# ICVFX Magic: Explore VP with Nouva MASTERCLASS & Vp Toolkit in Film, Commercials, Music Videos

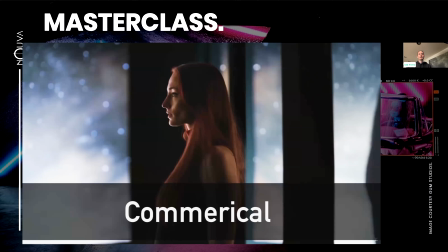And that doesn't take too much, that takes 2, demo projects or something. But it's always tough when, especially if you already have a huge clientele, you're going to want to get them in as fast as possible to get money back on your investment, on whatever you've invested into that space or your crew.
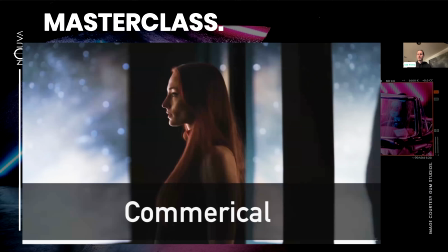So we looked at some big movies, some big budget movies that Hollywood, and they looked fantastic. So let's take a look at the commercial world. How is this being used in the commercial space?
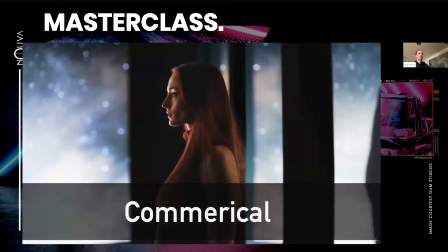So the first couple videos I'm going to show are actually ones that I was
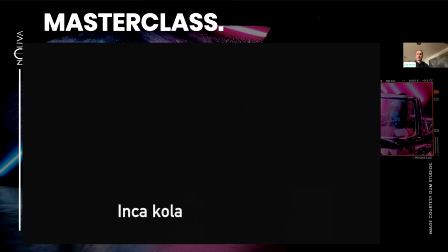virtual production supervisor for, and I ran remotely. So there was a small crew that we had on site, and they were Pierdo This was in Peru, actually. Oh, really? wow. Oh, great.
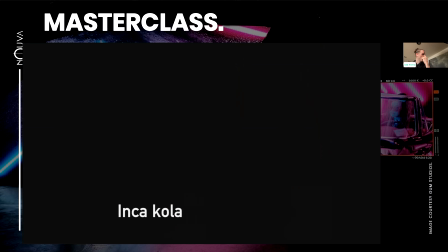Yeah, so all of these were filmed in Peru with, I'm spacing on their name, but we'll be able to find them. We'll put a link somewhere. But yeah, so these were fairly small crews, and we would literally get in there, and
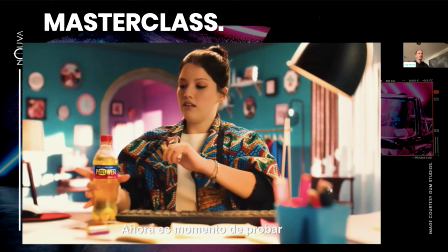prop department would run in and start dressing the set, and then I'll let this play, and we'll talk about it in a second here. So,
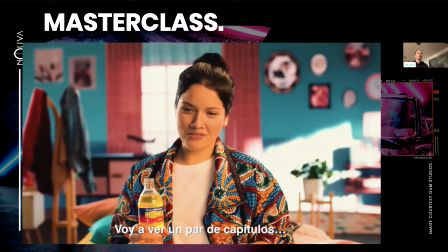you know, your standard beverage commercial.
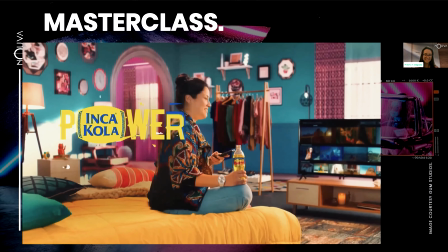So let's just take a look at this shot here.
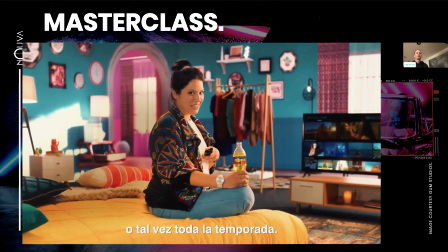So you probably, I'm hoping everybody on here was already trying to guess what is virtual and what is not.
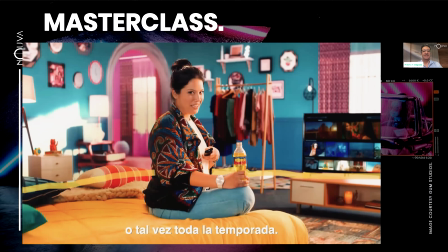Yeah. So that's where our LED wall seam is, right there. Okay. And then that is all virtual. So these props right here,
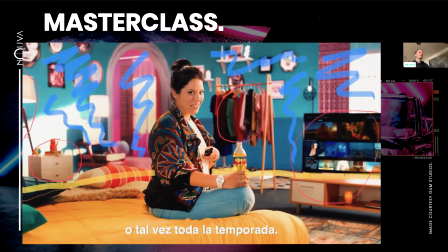circled in red, I probably could have made that red a little bigger, but that's all the physical props. And then we just kind of set them in a way that makes sense with the virtual world.
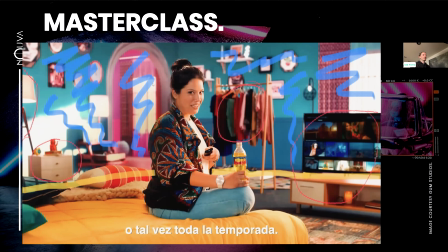I actually remember on this call, on the left here, on this table and this table over here. I don't know if you guys can see my mouse on there. Yeah, left, we can see it. But originally this table was in the same physical space as this table.
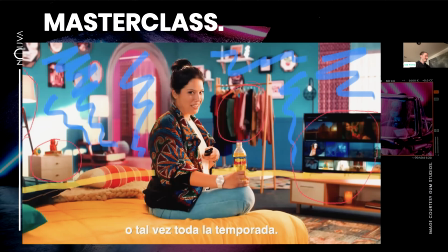And I was like, you got to move that table over. I said, you can't, it's going to look like it's in the same spot.
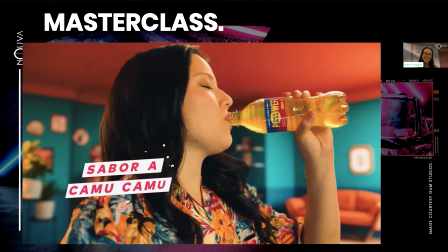Like, you have to do it. So we can take a look at another one here.
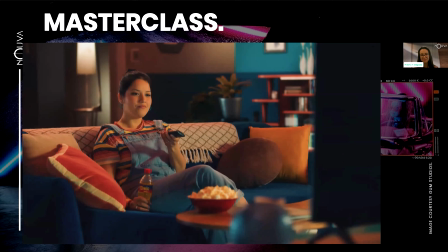So let me just let this roll. We're going to have a few of these. Everybody will get the point by the end.
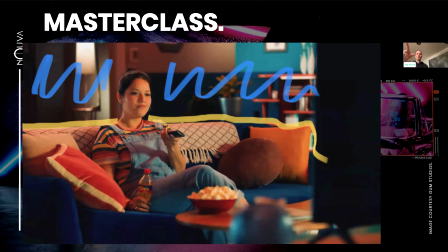So that our LED wall is actually underneath, you know, below the couch, because it's best to just block it. If you can block the seam between where your physical and your virtual meets, you can sell it so much easier. So everything back there in the blue is virtual.
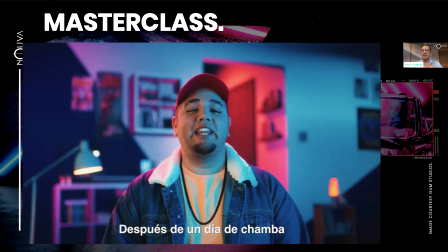The hallway, everything. So if you use a green screen, will be quite a big difference between the two techniques, right?
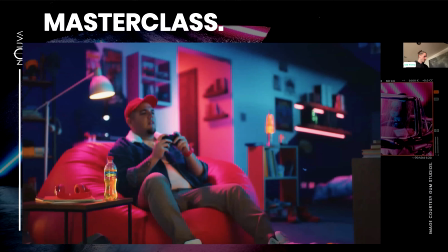Yeah, so the main difference between, it's funny that you say that, because that shot that you just saw right here,
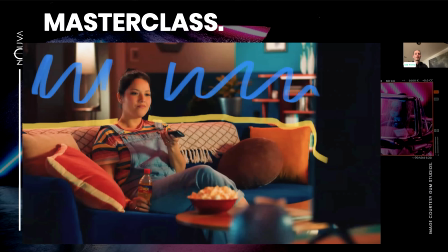it's coming. But the shot right here, we actually turned the inner frustum, what the camera was seeing, into a green screen so that they could composite over it.
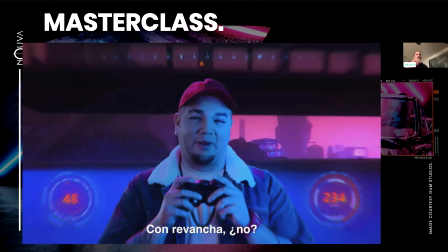So if you watch when he sits down and we go like this, all we did was we turned the background into green screen, and then they could just composite it however they wanted.
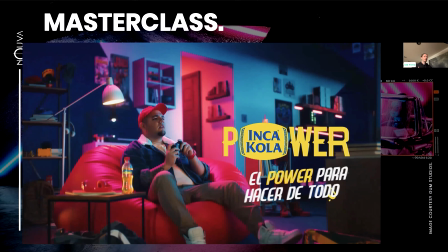But the main difference is that there's limitations to both. With green screen, you're not going to be able to get lens optics. You're not going to get proper lens optics unless you're like Disney. You're not going to get all of the
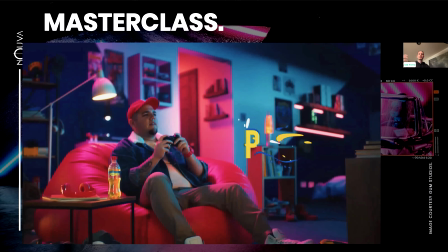characteristics of your camera, and you're also going to have to do a lot in post.